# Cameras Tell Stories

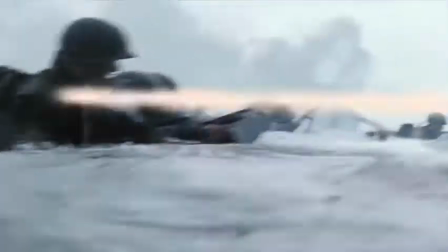(4:10)
The visual language is always evolving, and filmmakers have new tools available to them every day.
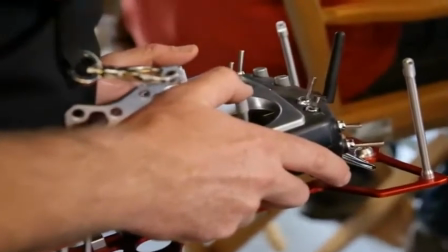(4:15)
But in the end, they're just tools, designed to move something else. The viewer's point of attention.
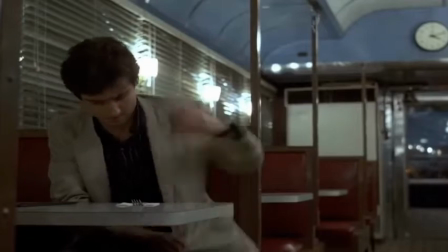(4:22)
When filmmakers rack focus or dolly in, all they're really doing is directing the audience's eye to something.
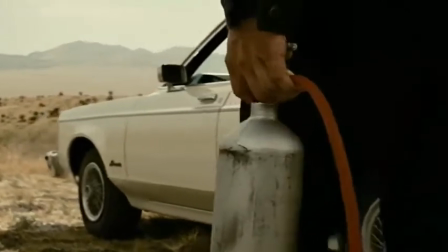(4:29)
If you start thinking about where the audience's eye is pointed, then you're truly moving the camera with a purpose.
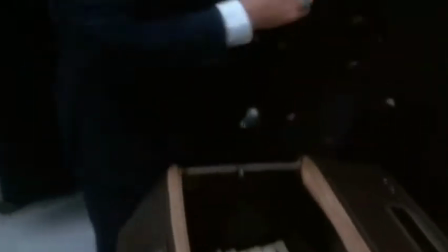(4:35)
Watch the sequence and notice where your eye is throughout it.
Without anybody getting wise, the IRS or anybody.
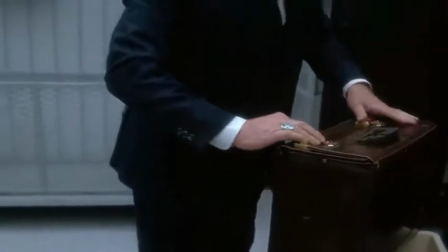(4:42) Now notice how in the count room nobody ever seems to see anything. Somehow somebody's always looking the other way.
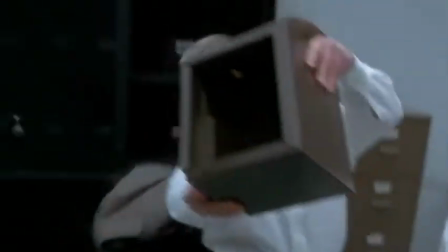(4:48) Now look at these guys, they look busy, right? They're counting money.
This sequence is about following the money.
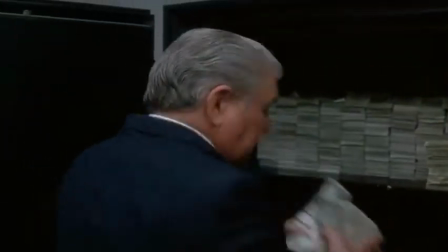(4:56)
And from shot to shot we do this with our eyes, our point of attention. From hand
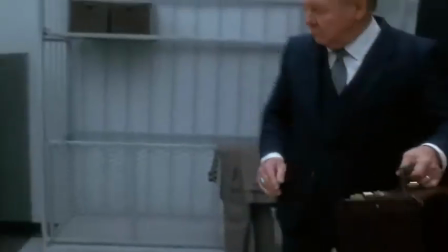(5:03)
to briefcase to table.
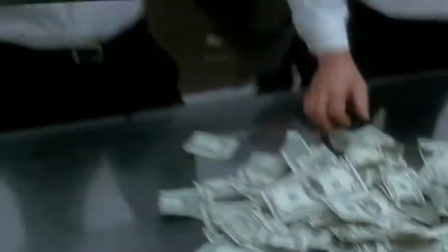(5:07)
What's moving across the frame and through the sequence isn't just the camera and the objects in frame, but also our eyes.
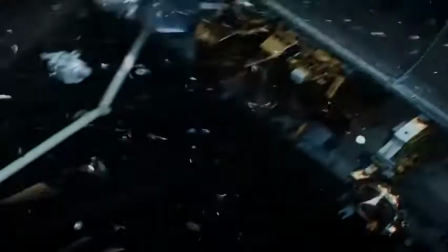(5:14)
Now, check out this sequence. The energy of this moment is frenetic because Cuarón has us looking all over the frame.
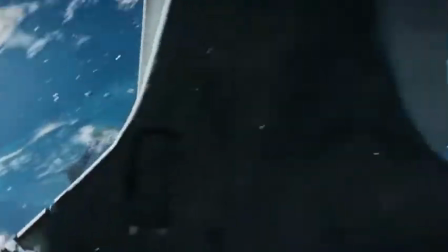(5:20)
Our point of attention goes from one upper corner to the opposite lower corner as we try to follow the subject as she's hurtled through space.
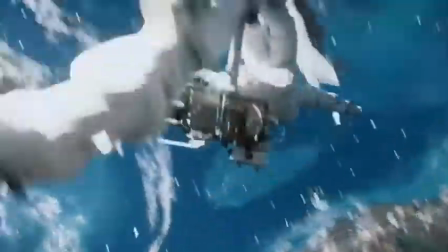(5:28)
We don't even know where to look. It creates chaos, anxiety.
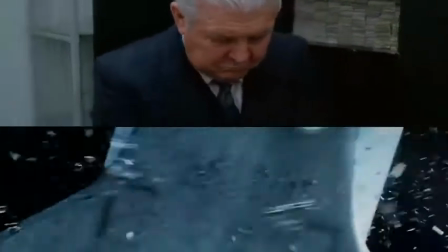(5:33)
Both sequences are excellent and serve their stories in different ways by understanding how to manipulate a viewer's point of attention.
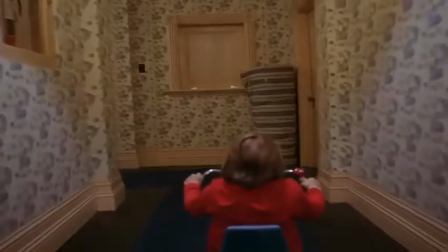(5:41)
Thinking about this will ensure you won't use any unmotivated camera moves.
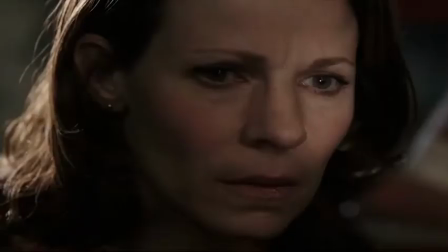(5:45)
However you choose to move the camera, the real object you should be focused on moving is your audience's attention.
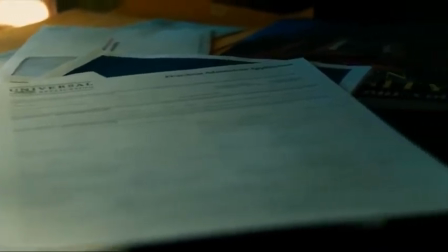(5:52)
Think about what you want the audience to focus on in each shot and why it serves the story.
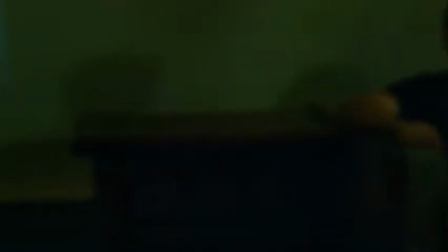(5:58)
Then think about what devices and movements can help you achieve that.
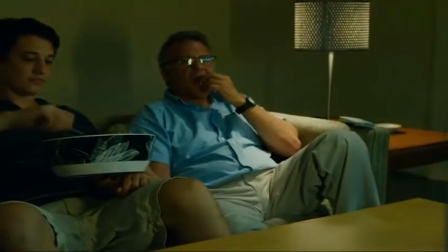(6:01)
Because if you're moving the camera without thinking about where the audience is looking, they're probably going to start looking at their phones.
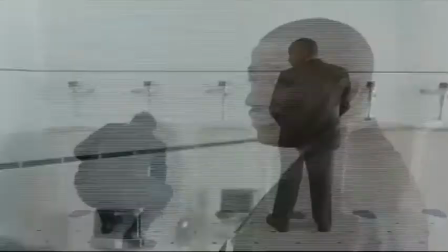(6:07) Really?
If you like the video, make sure you share and subscribe.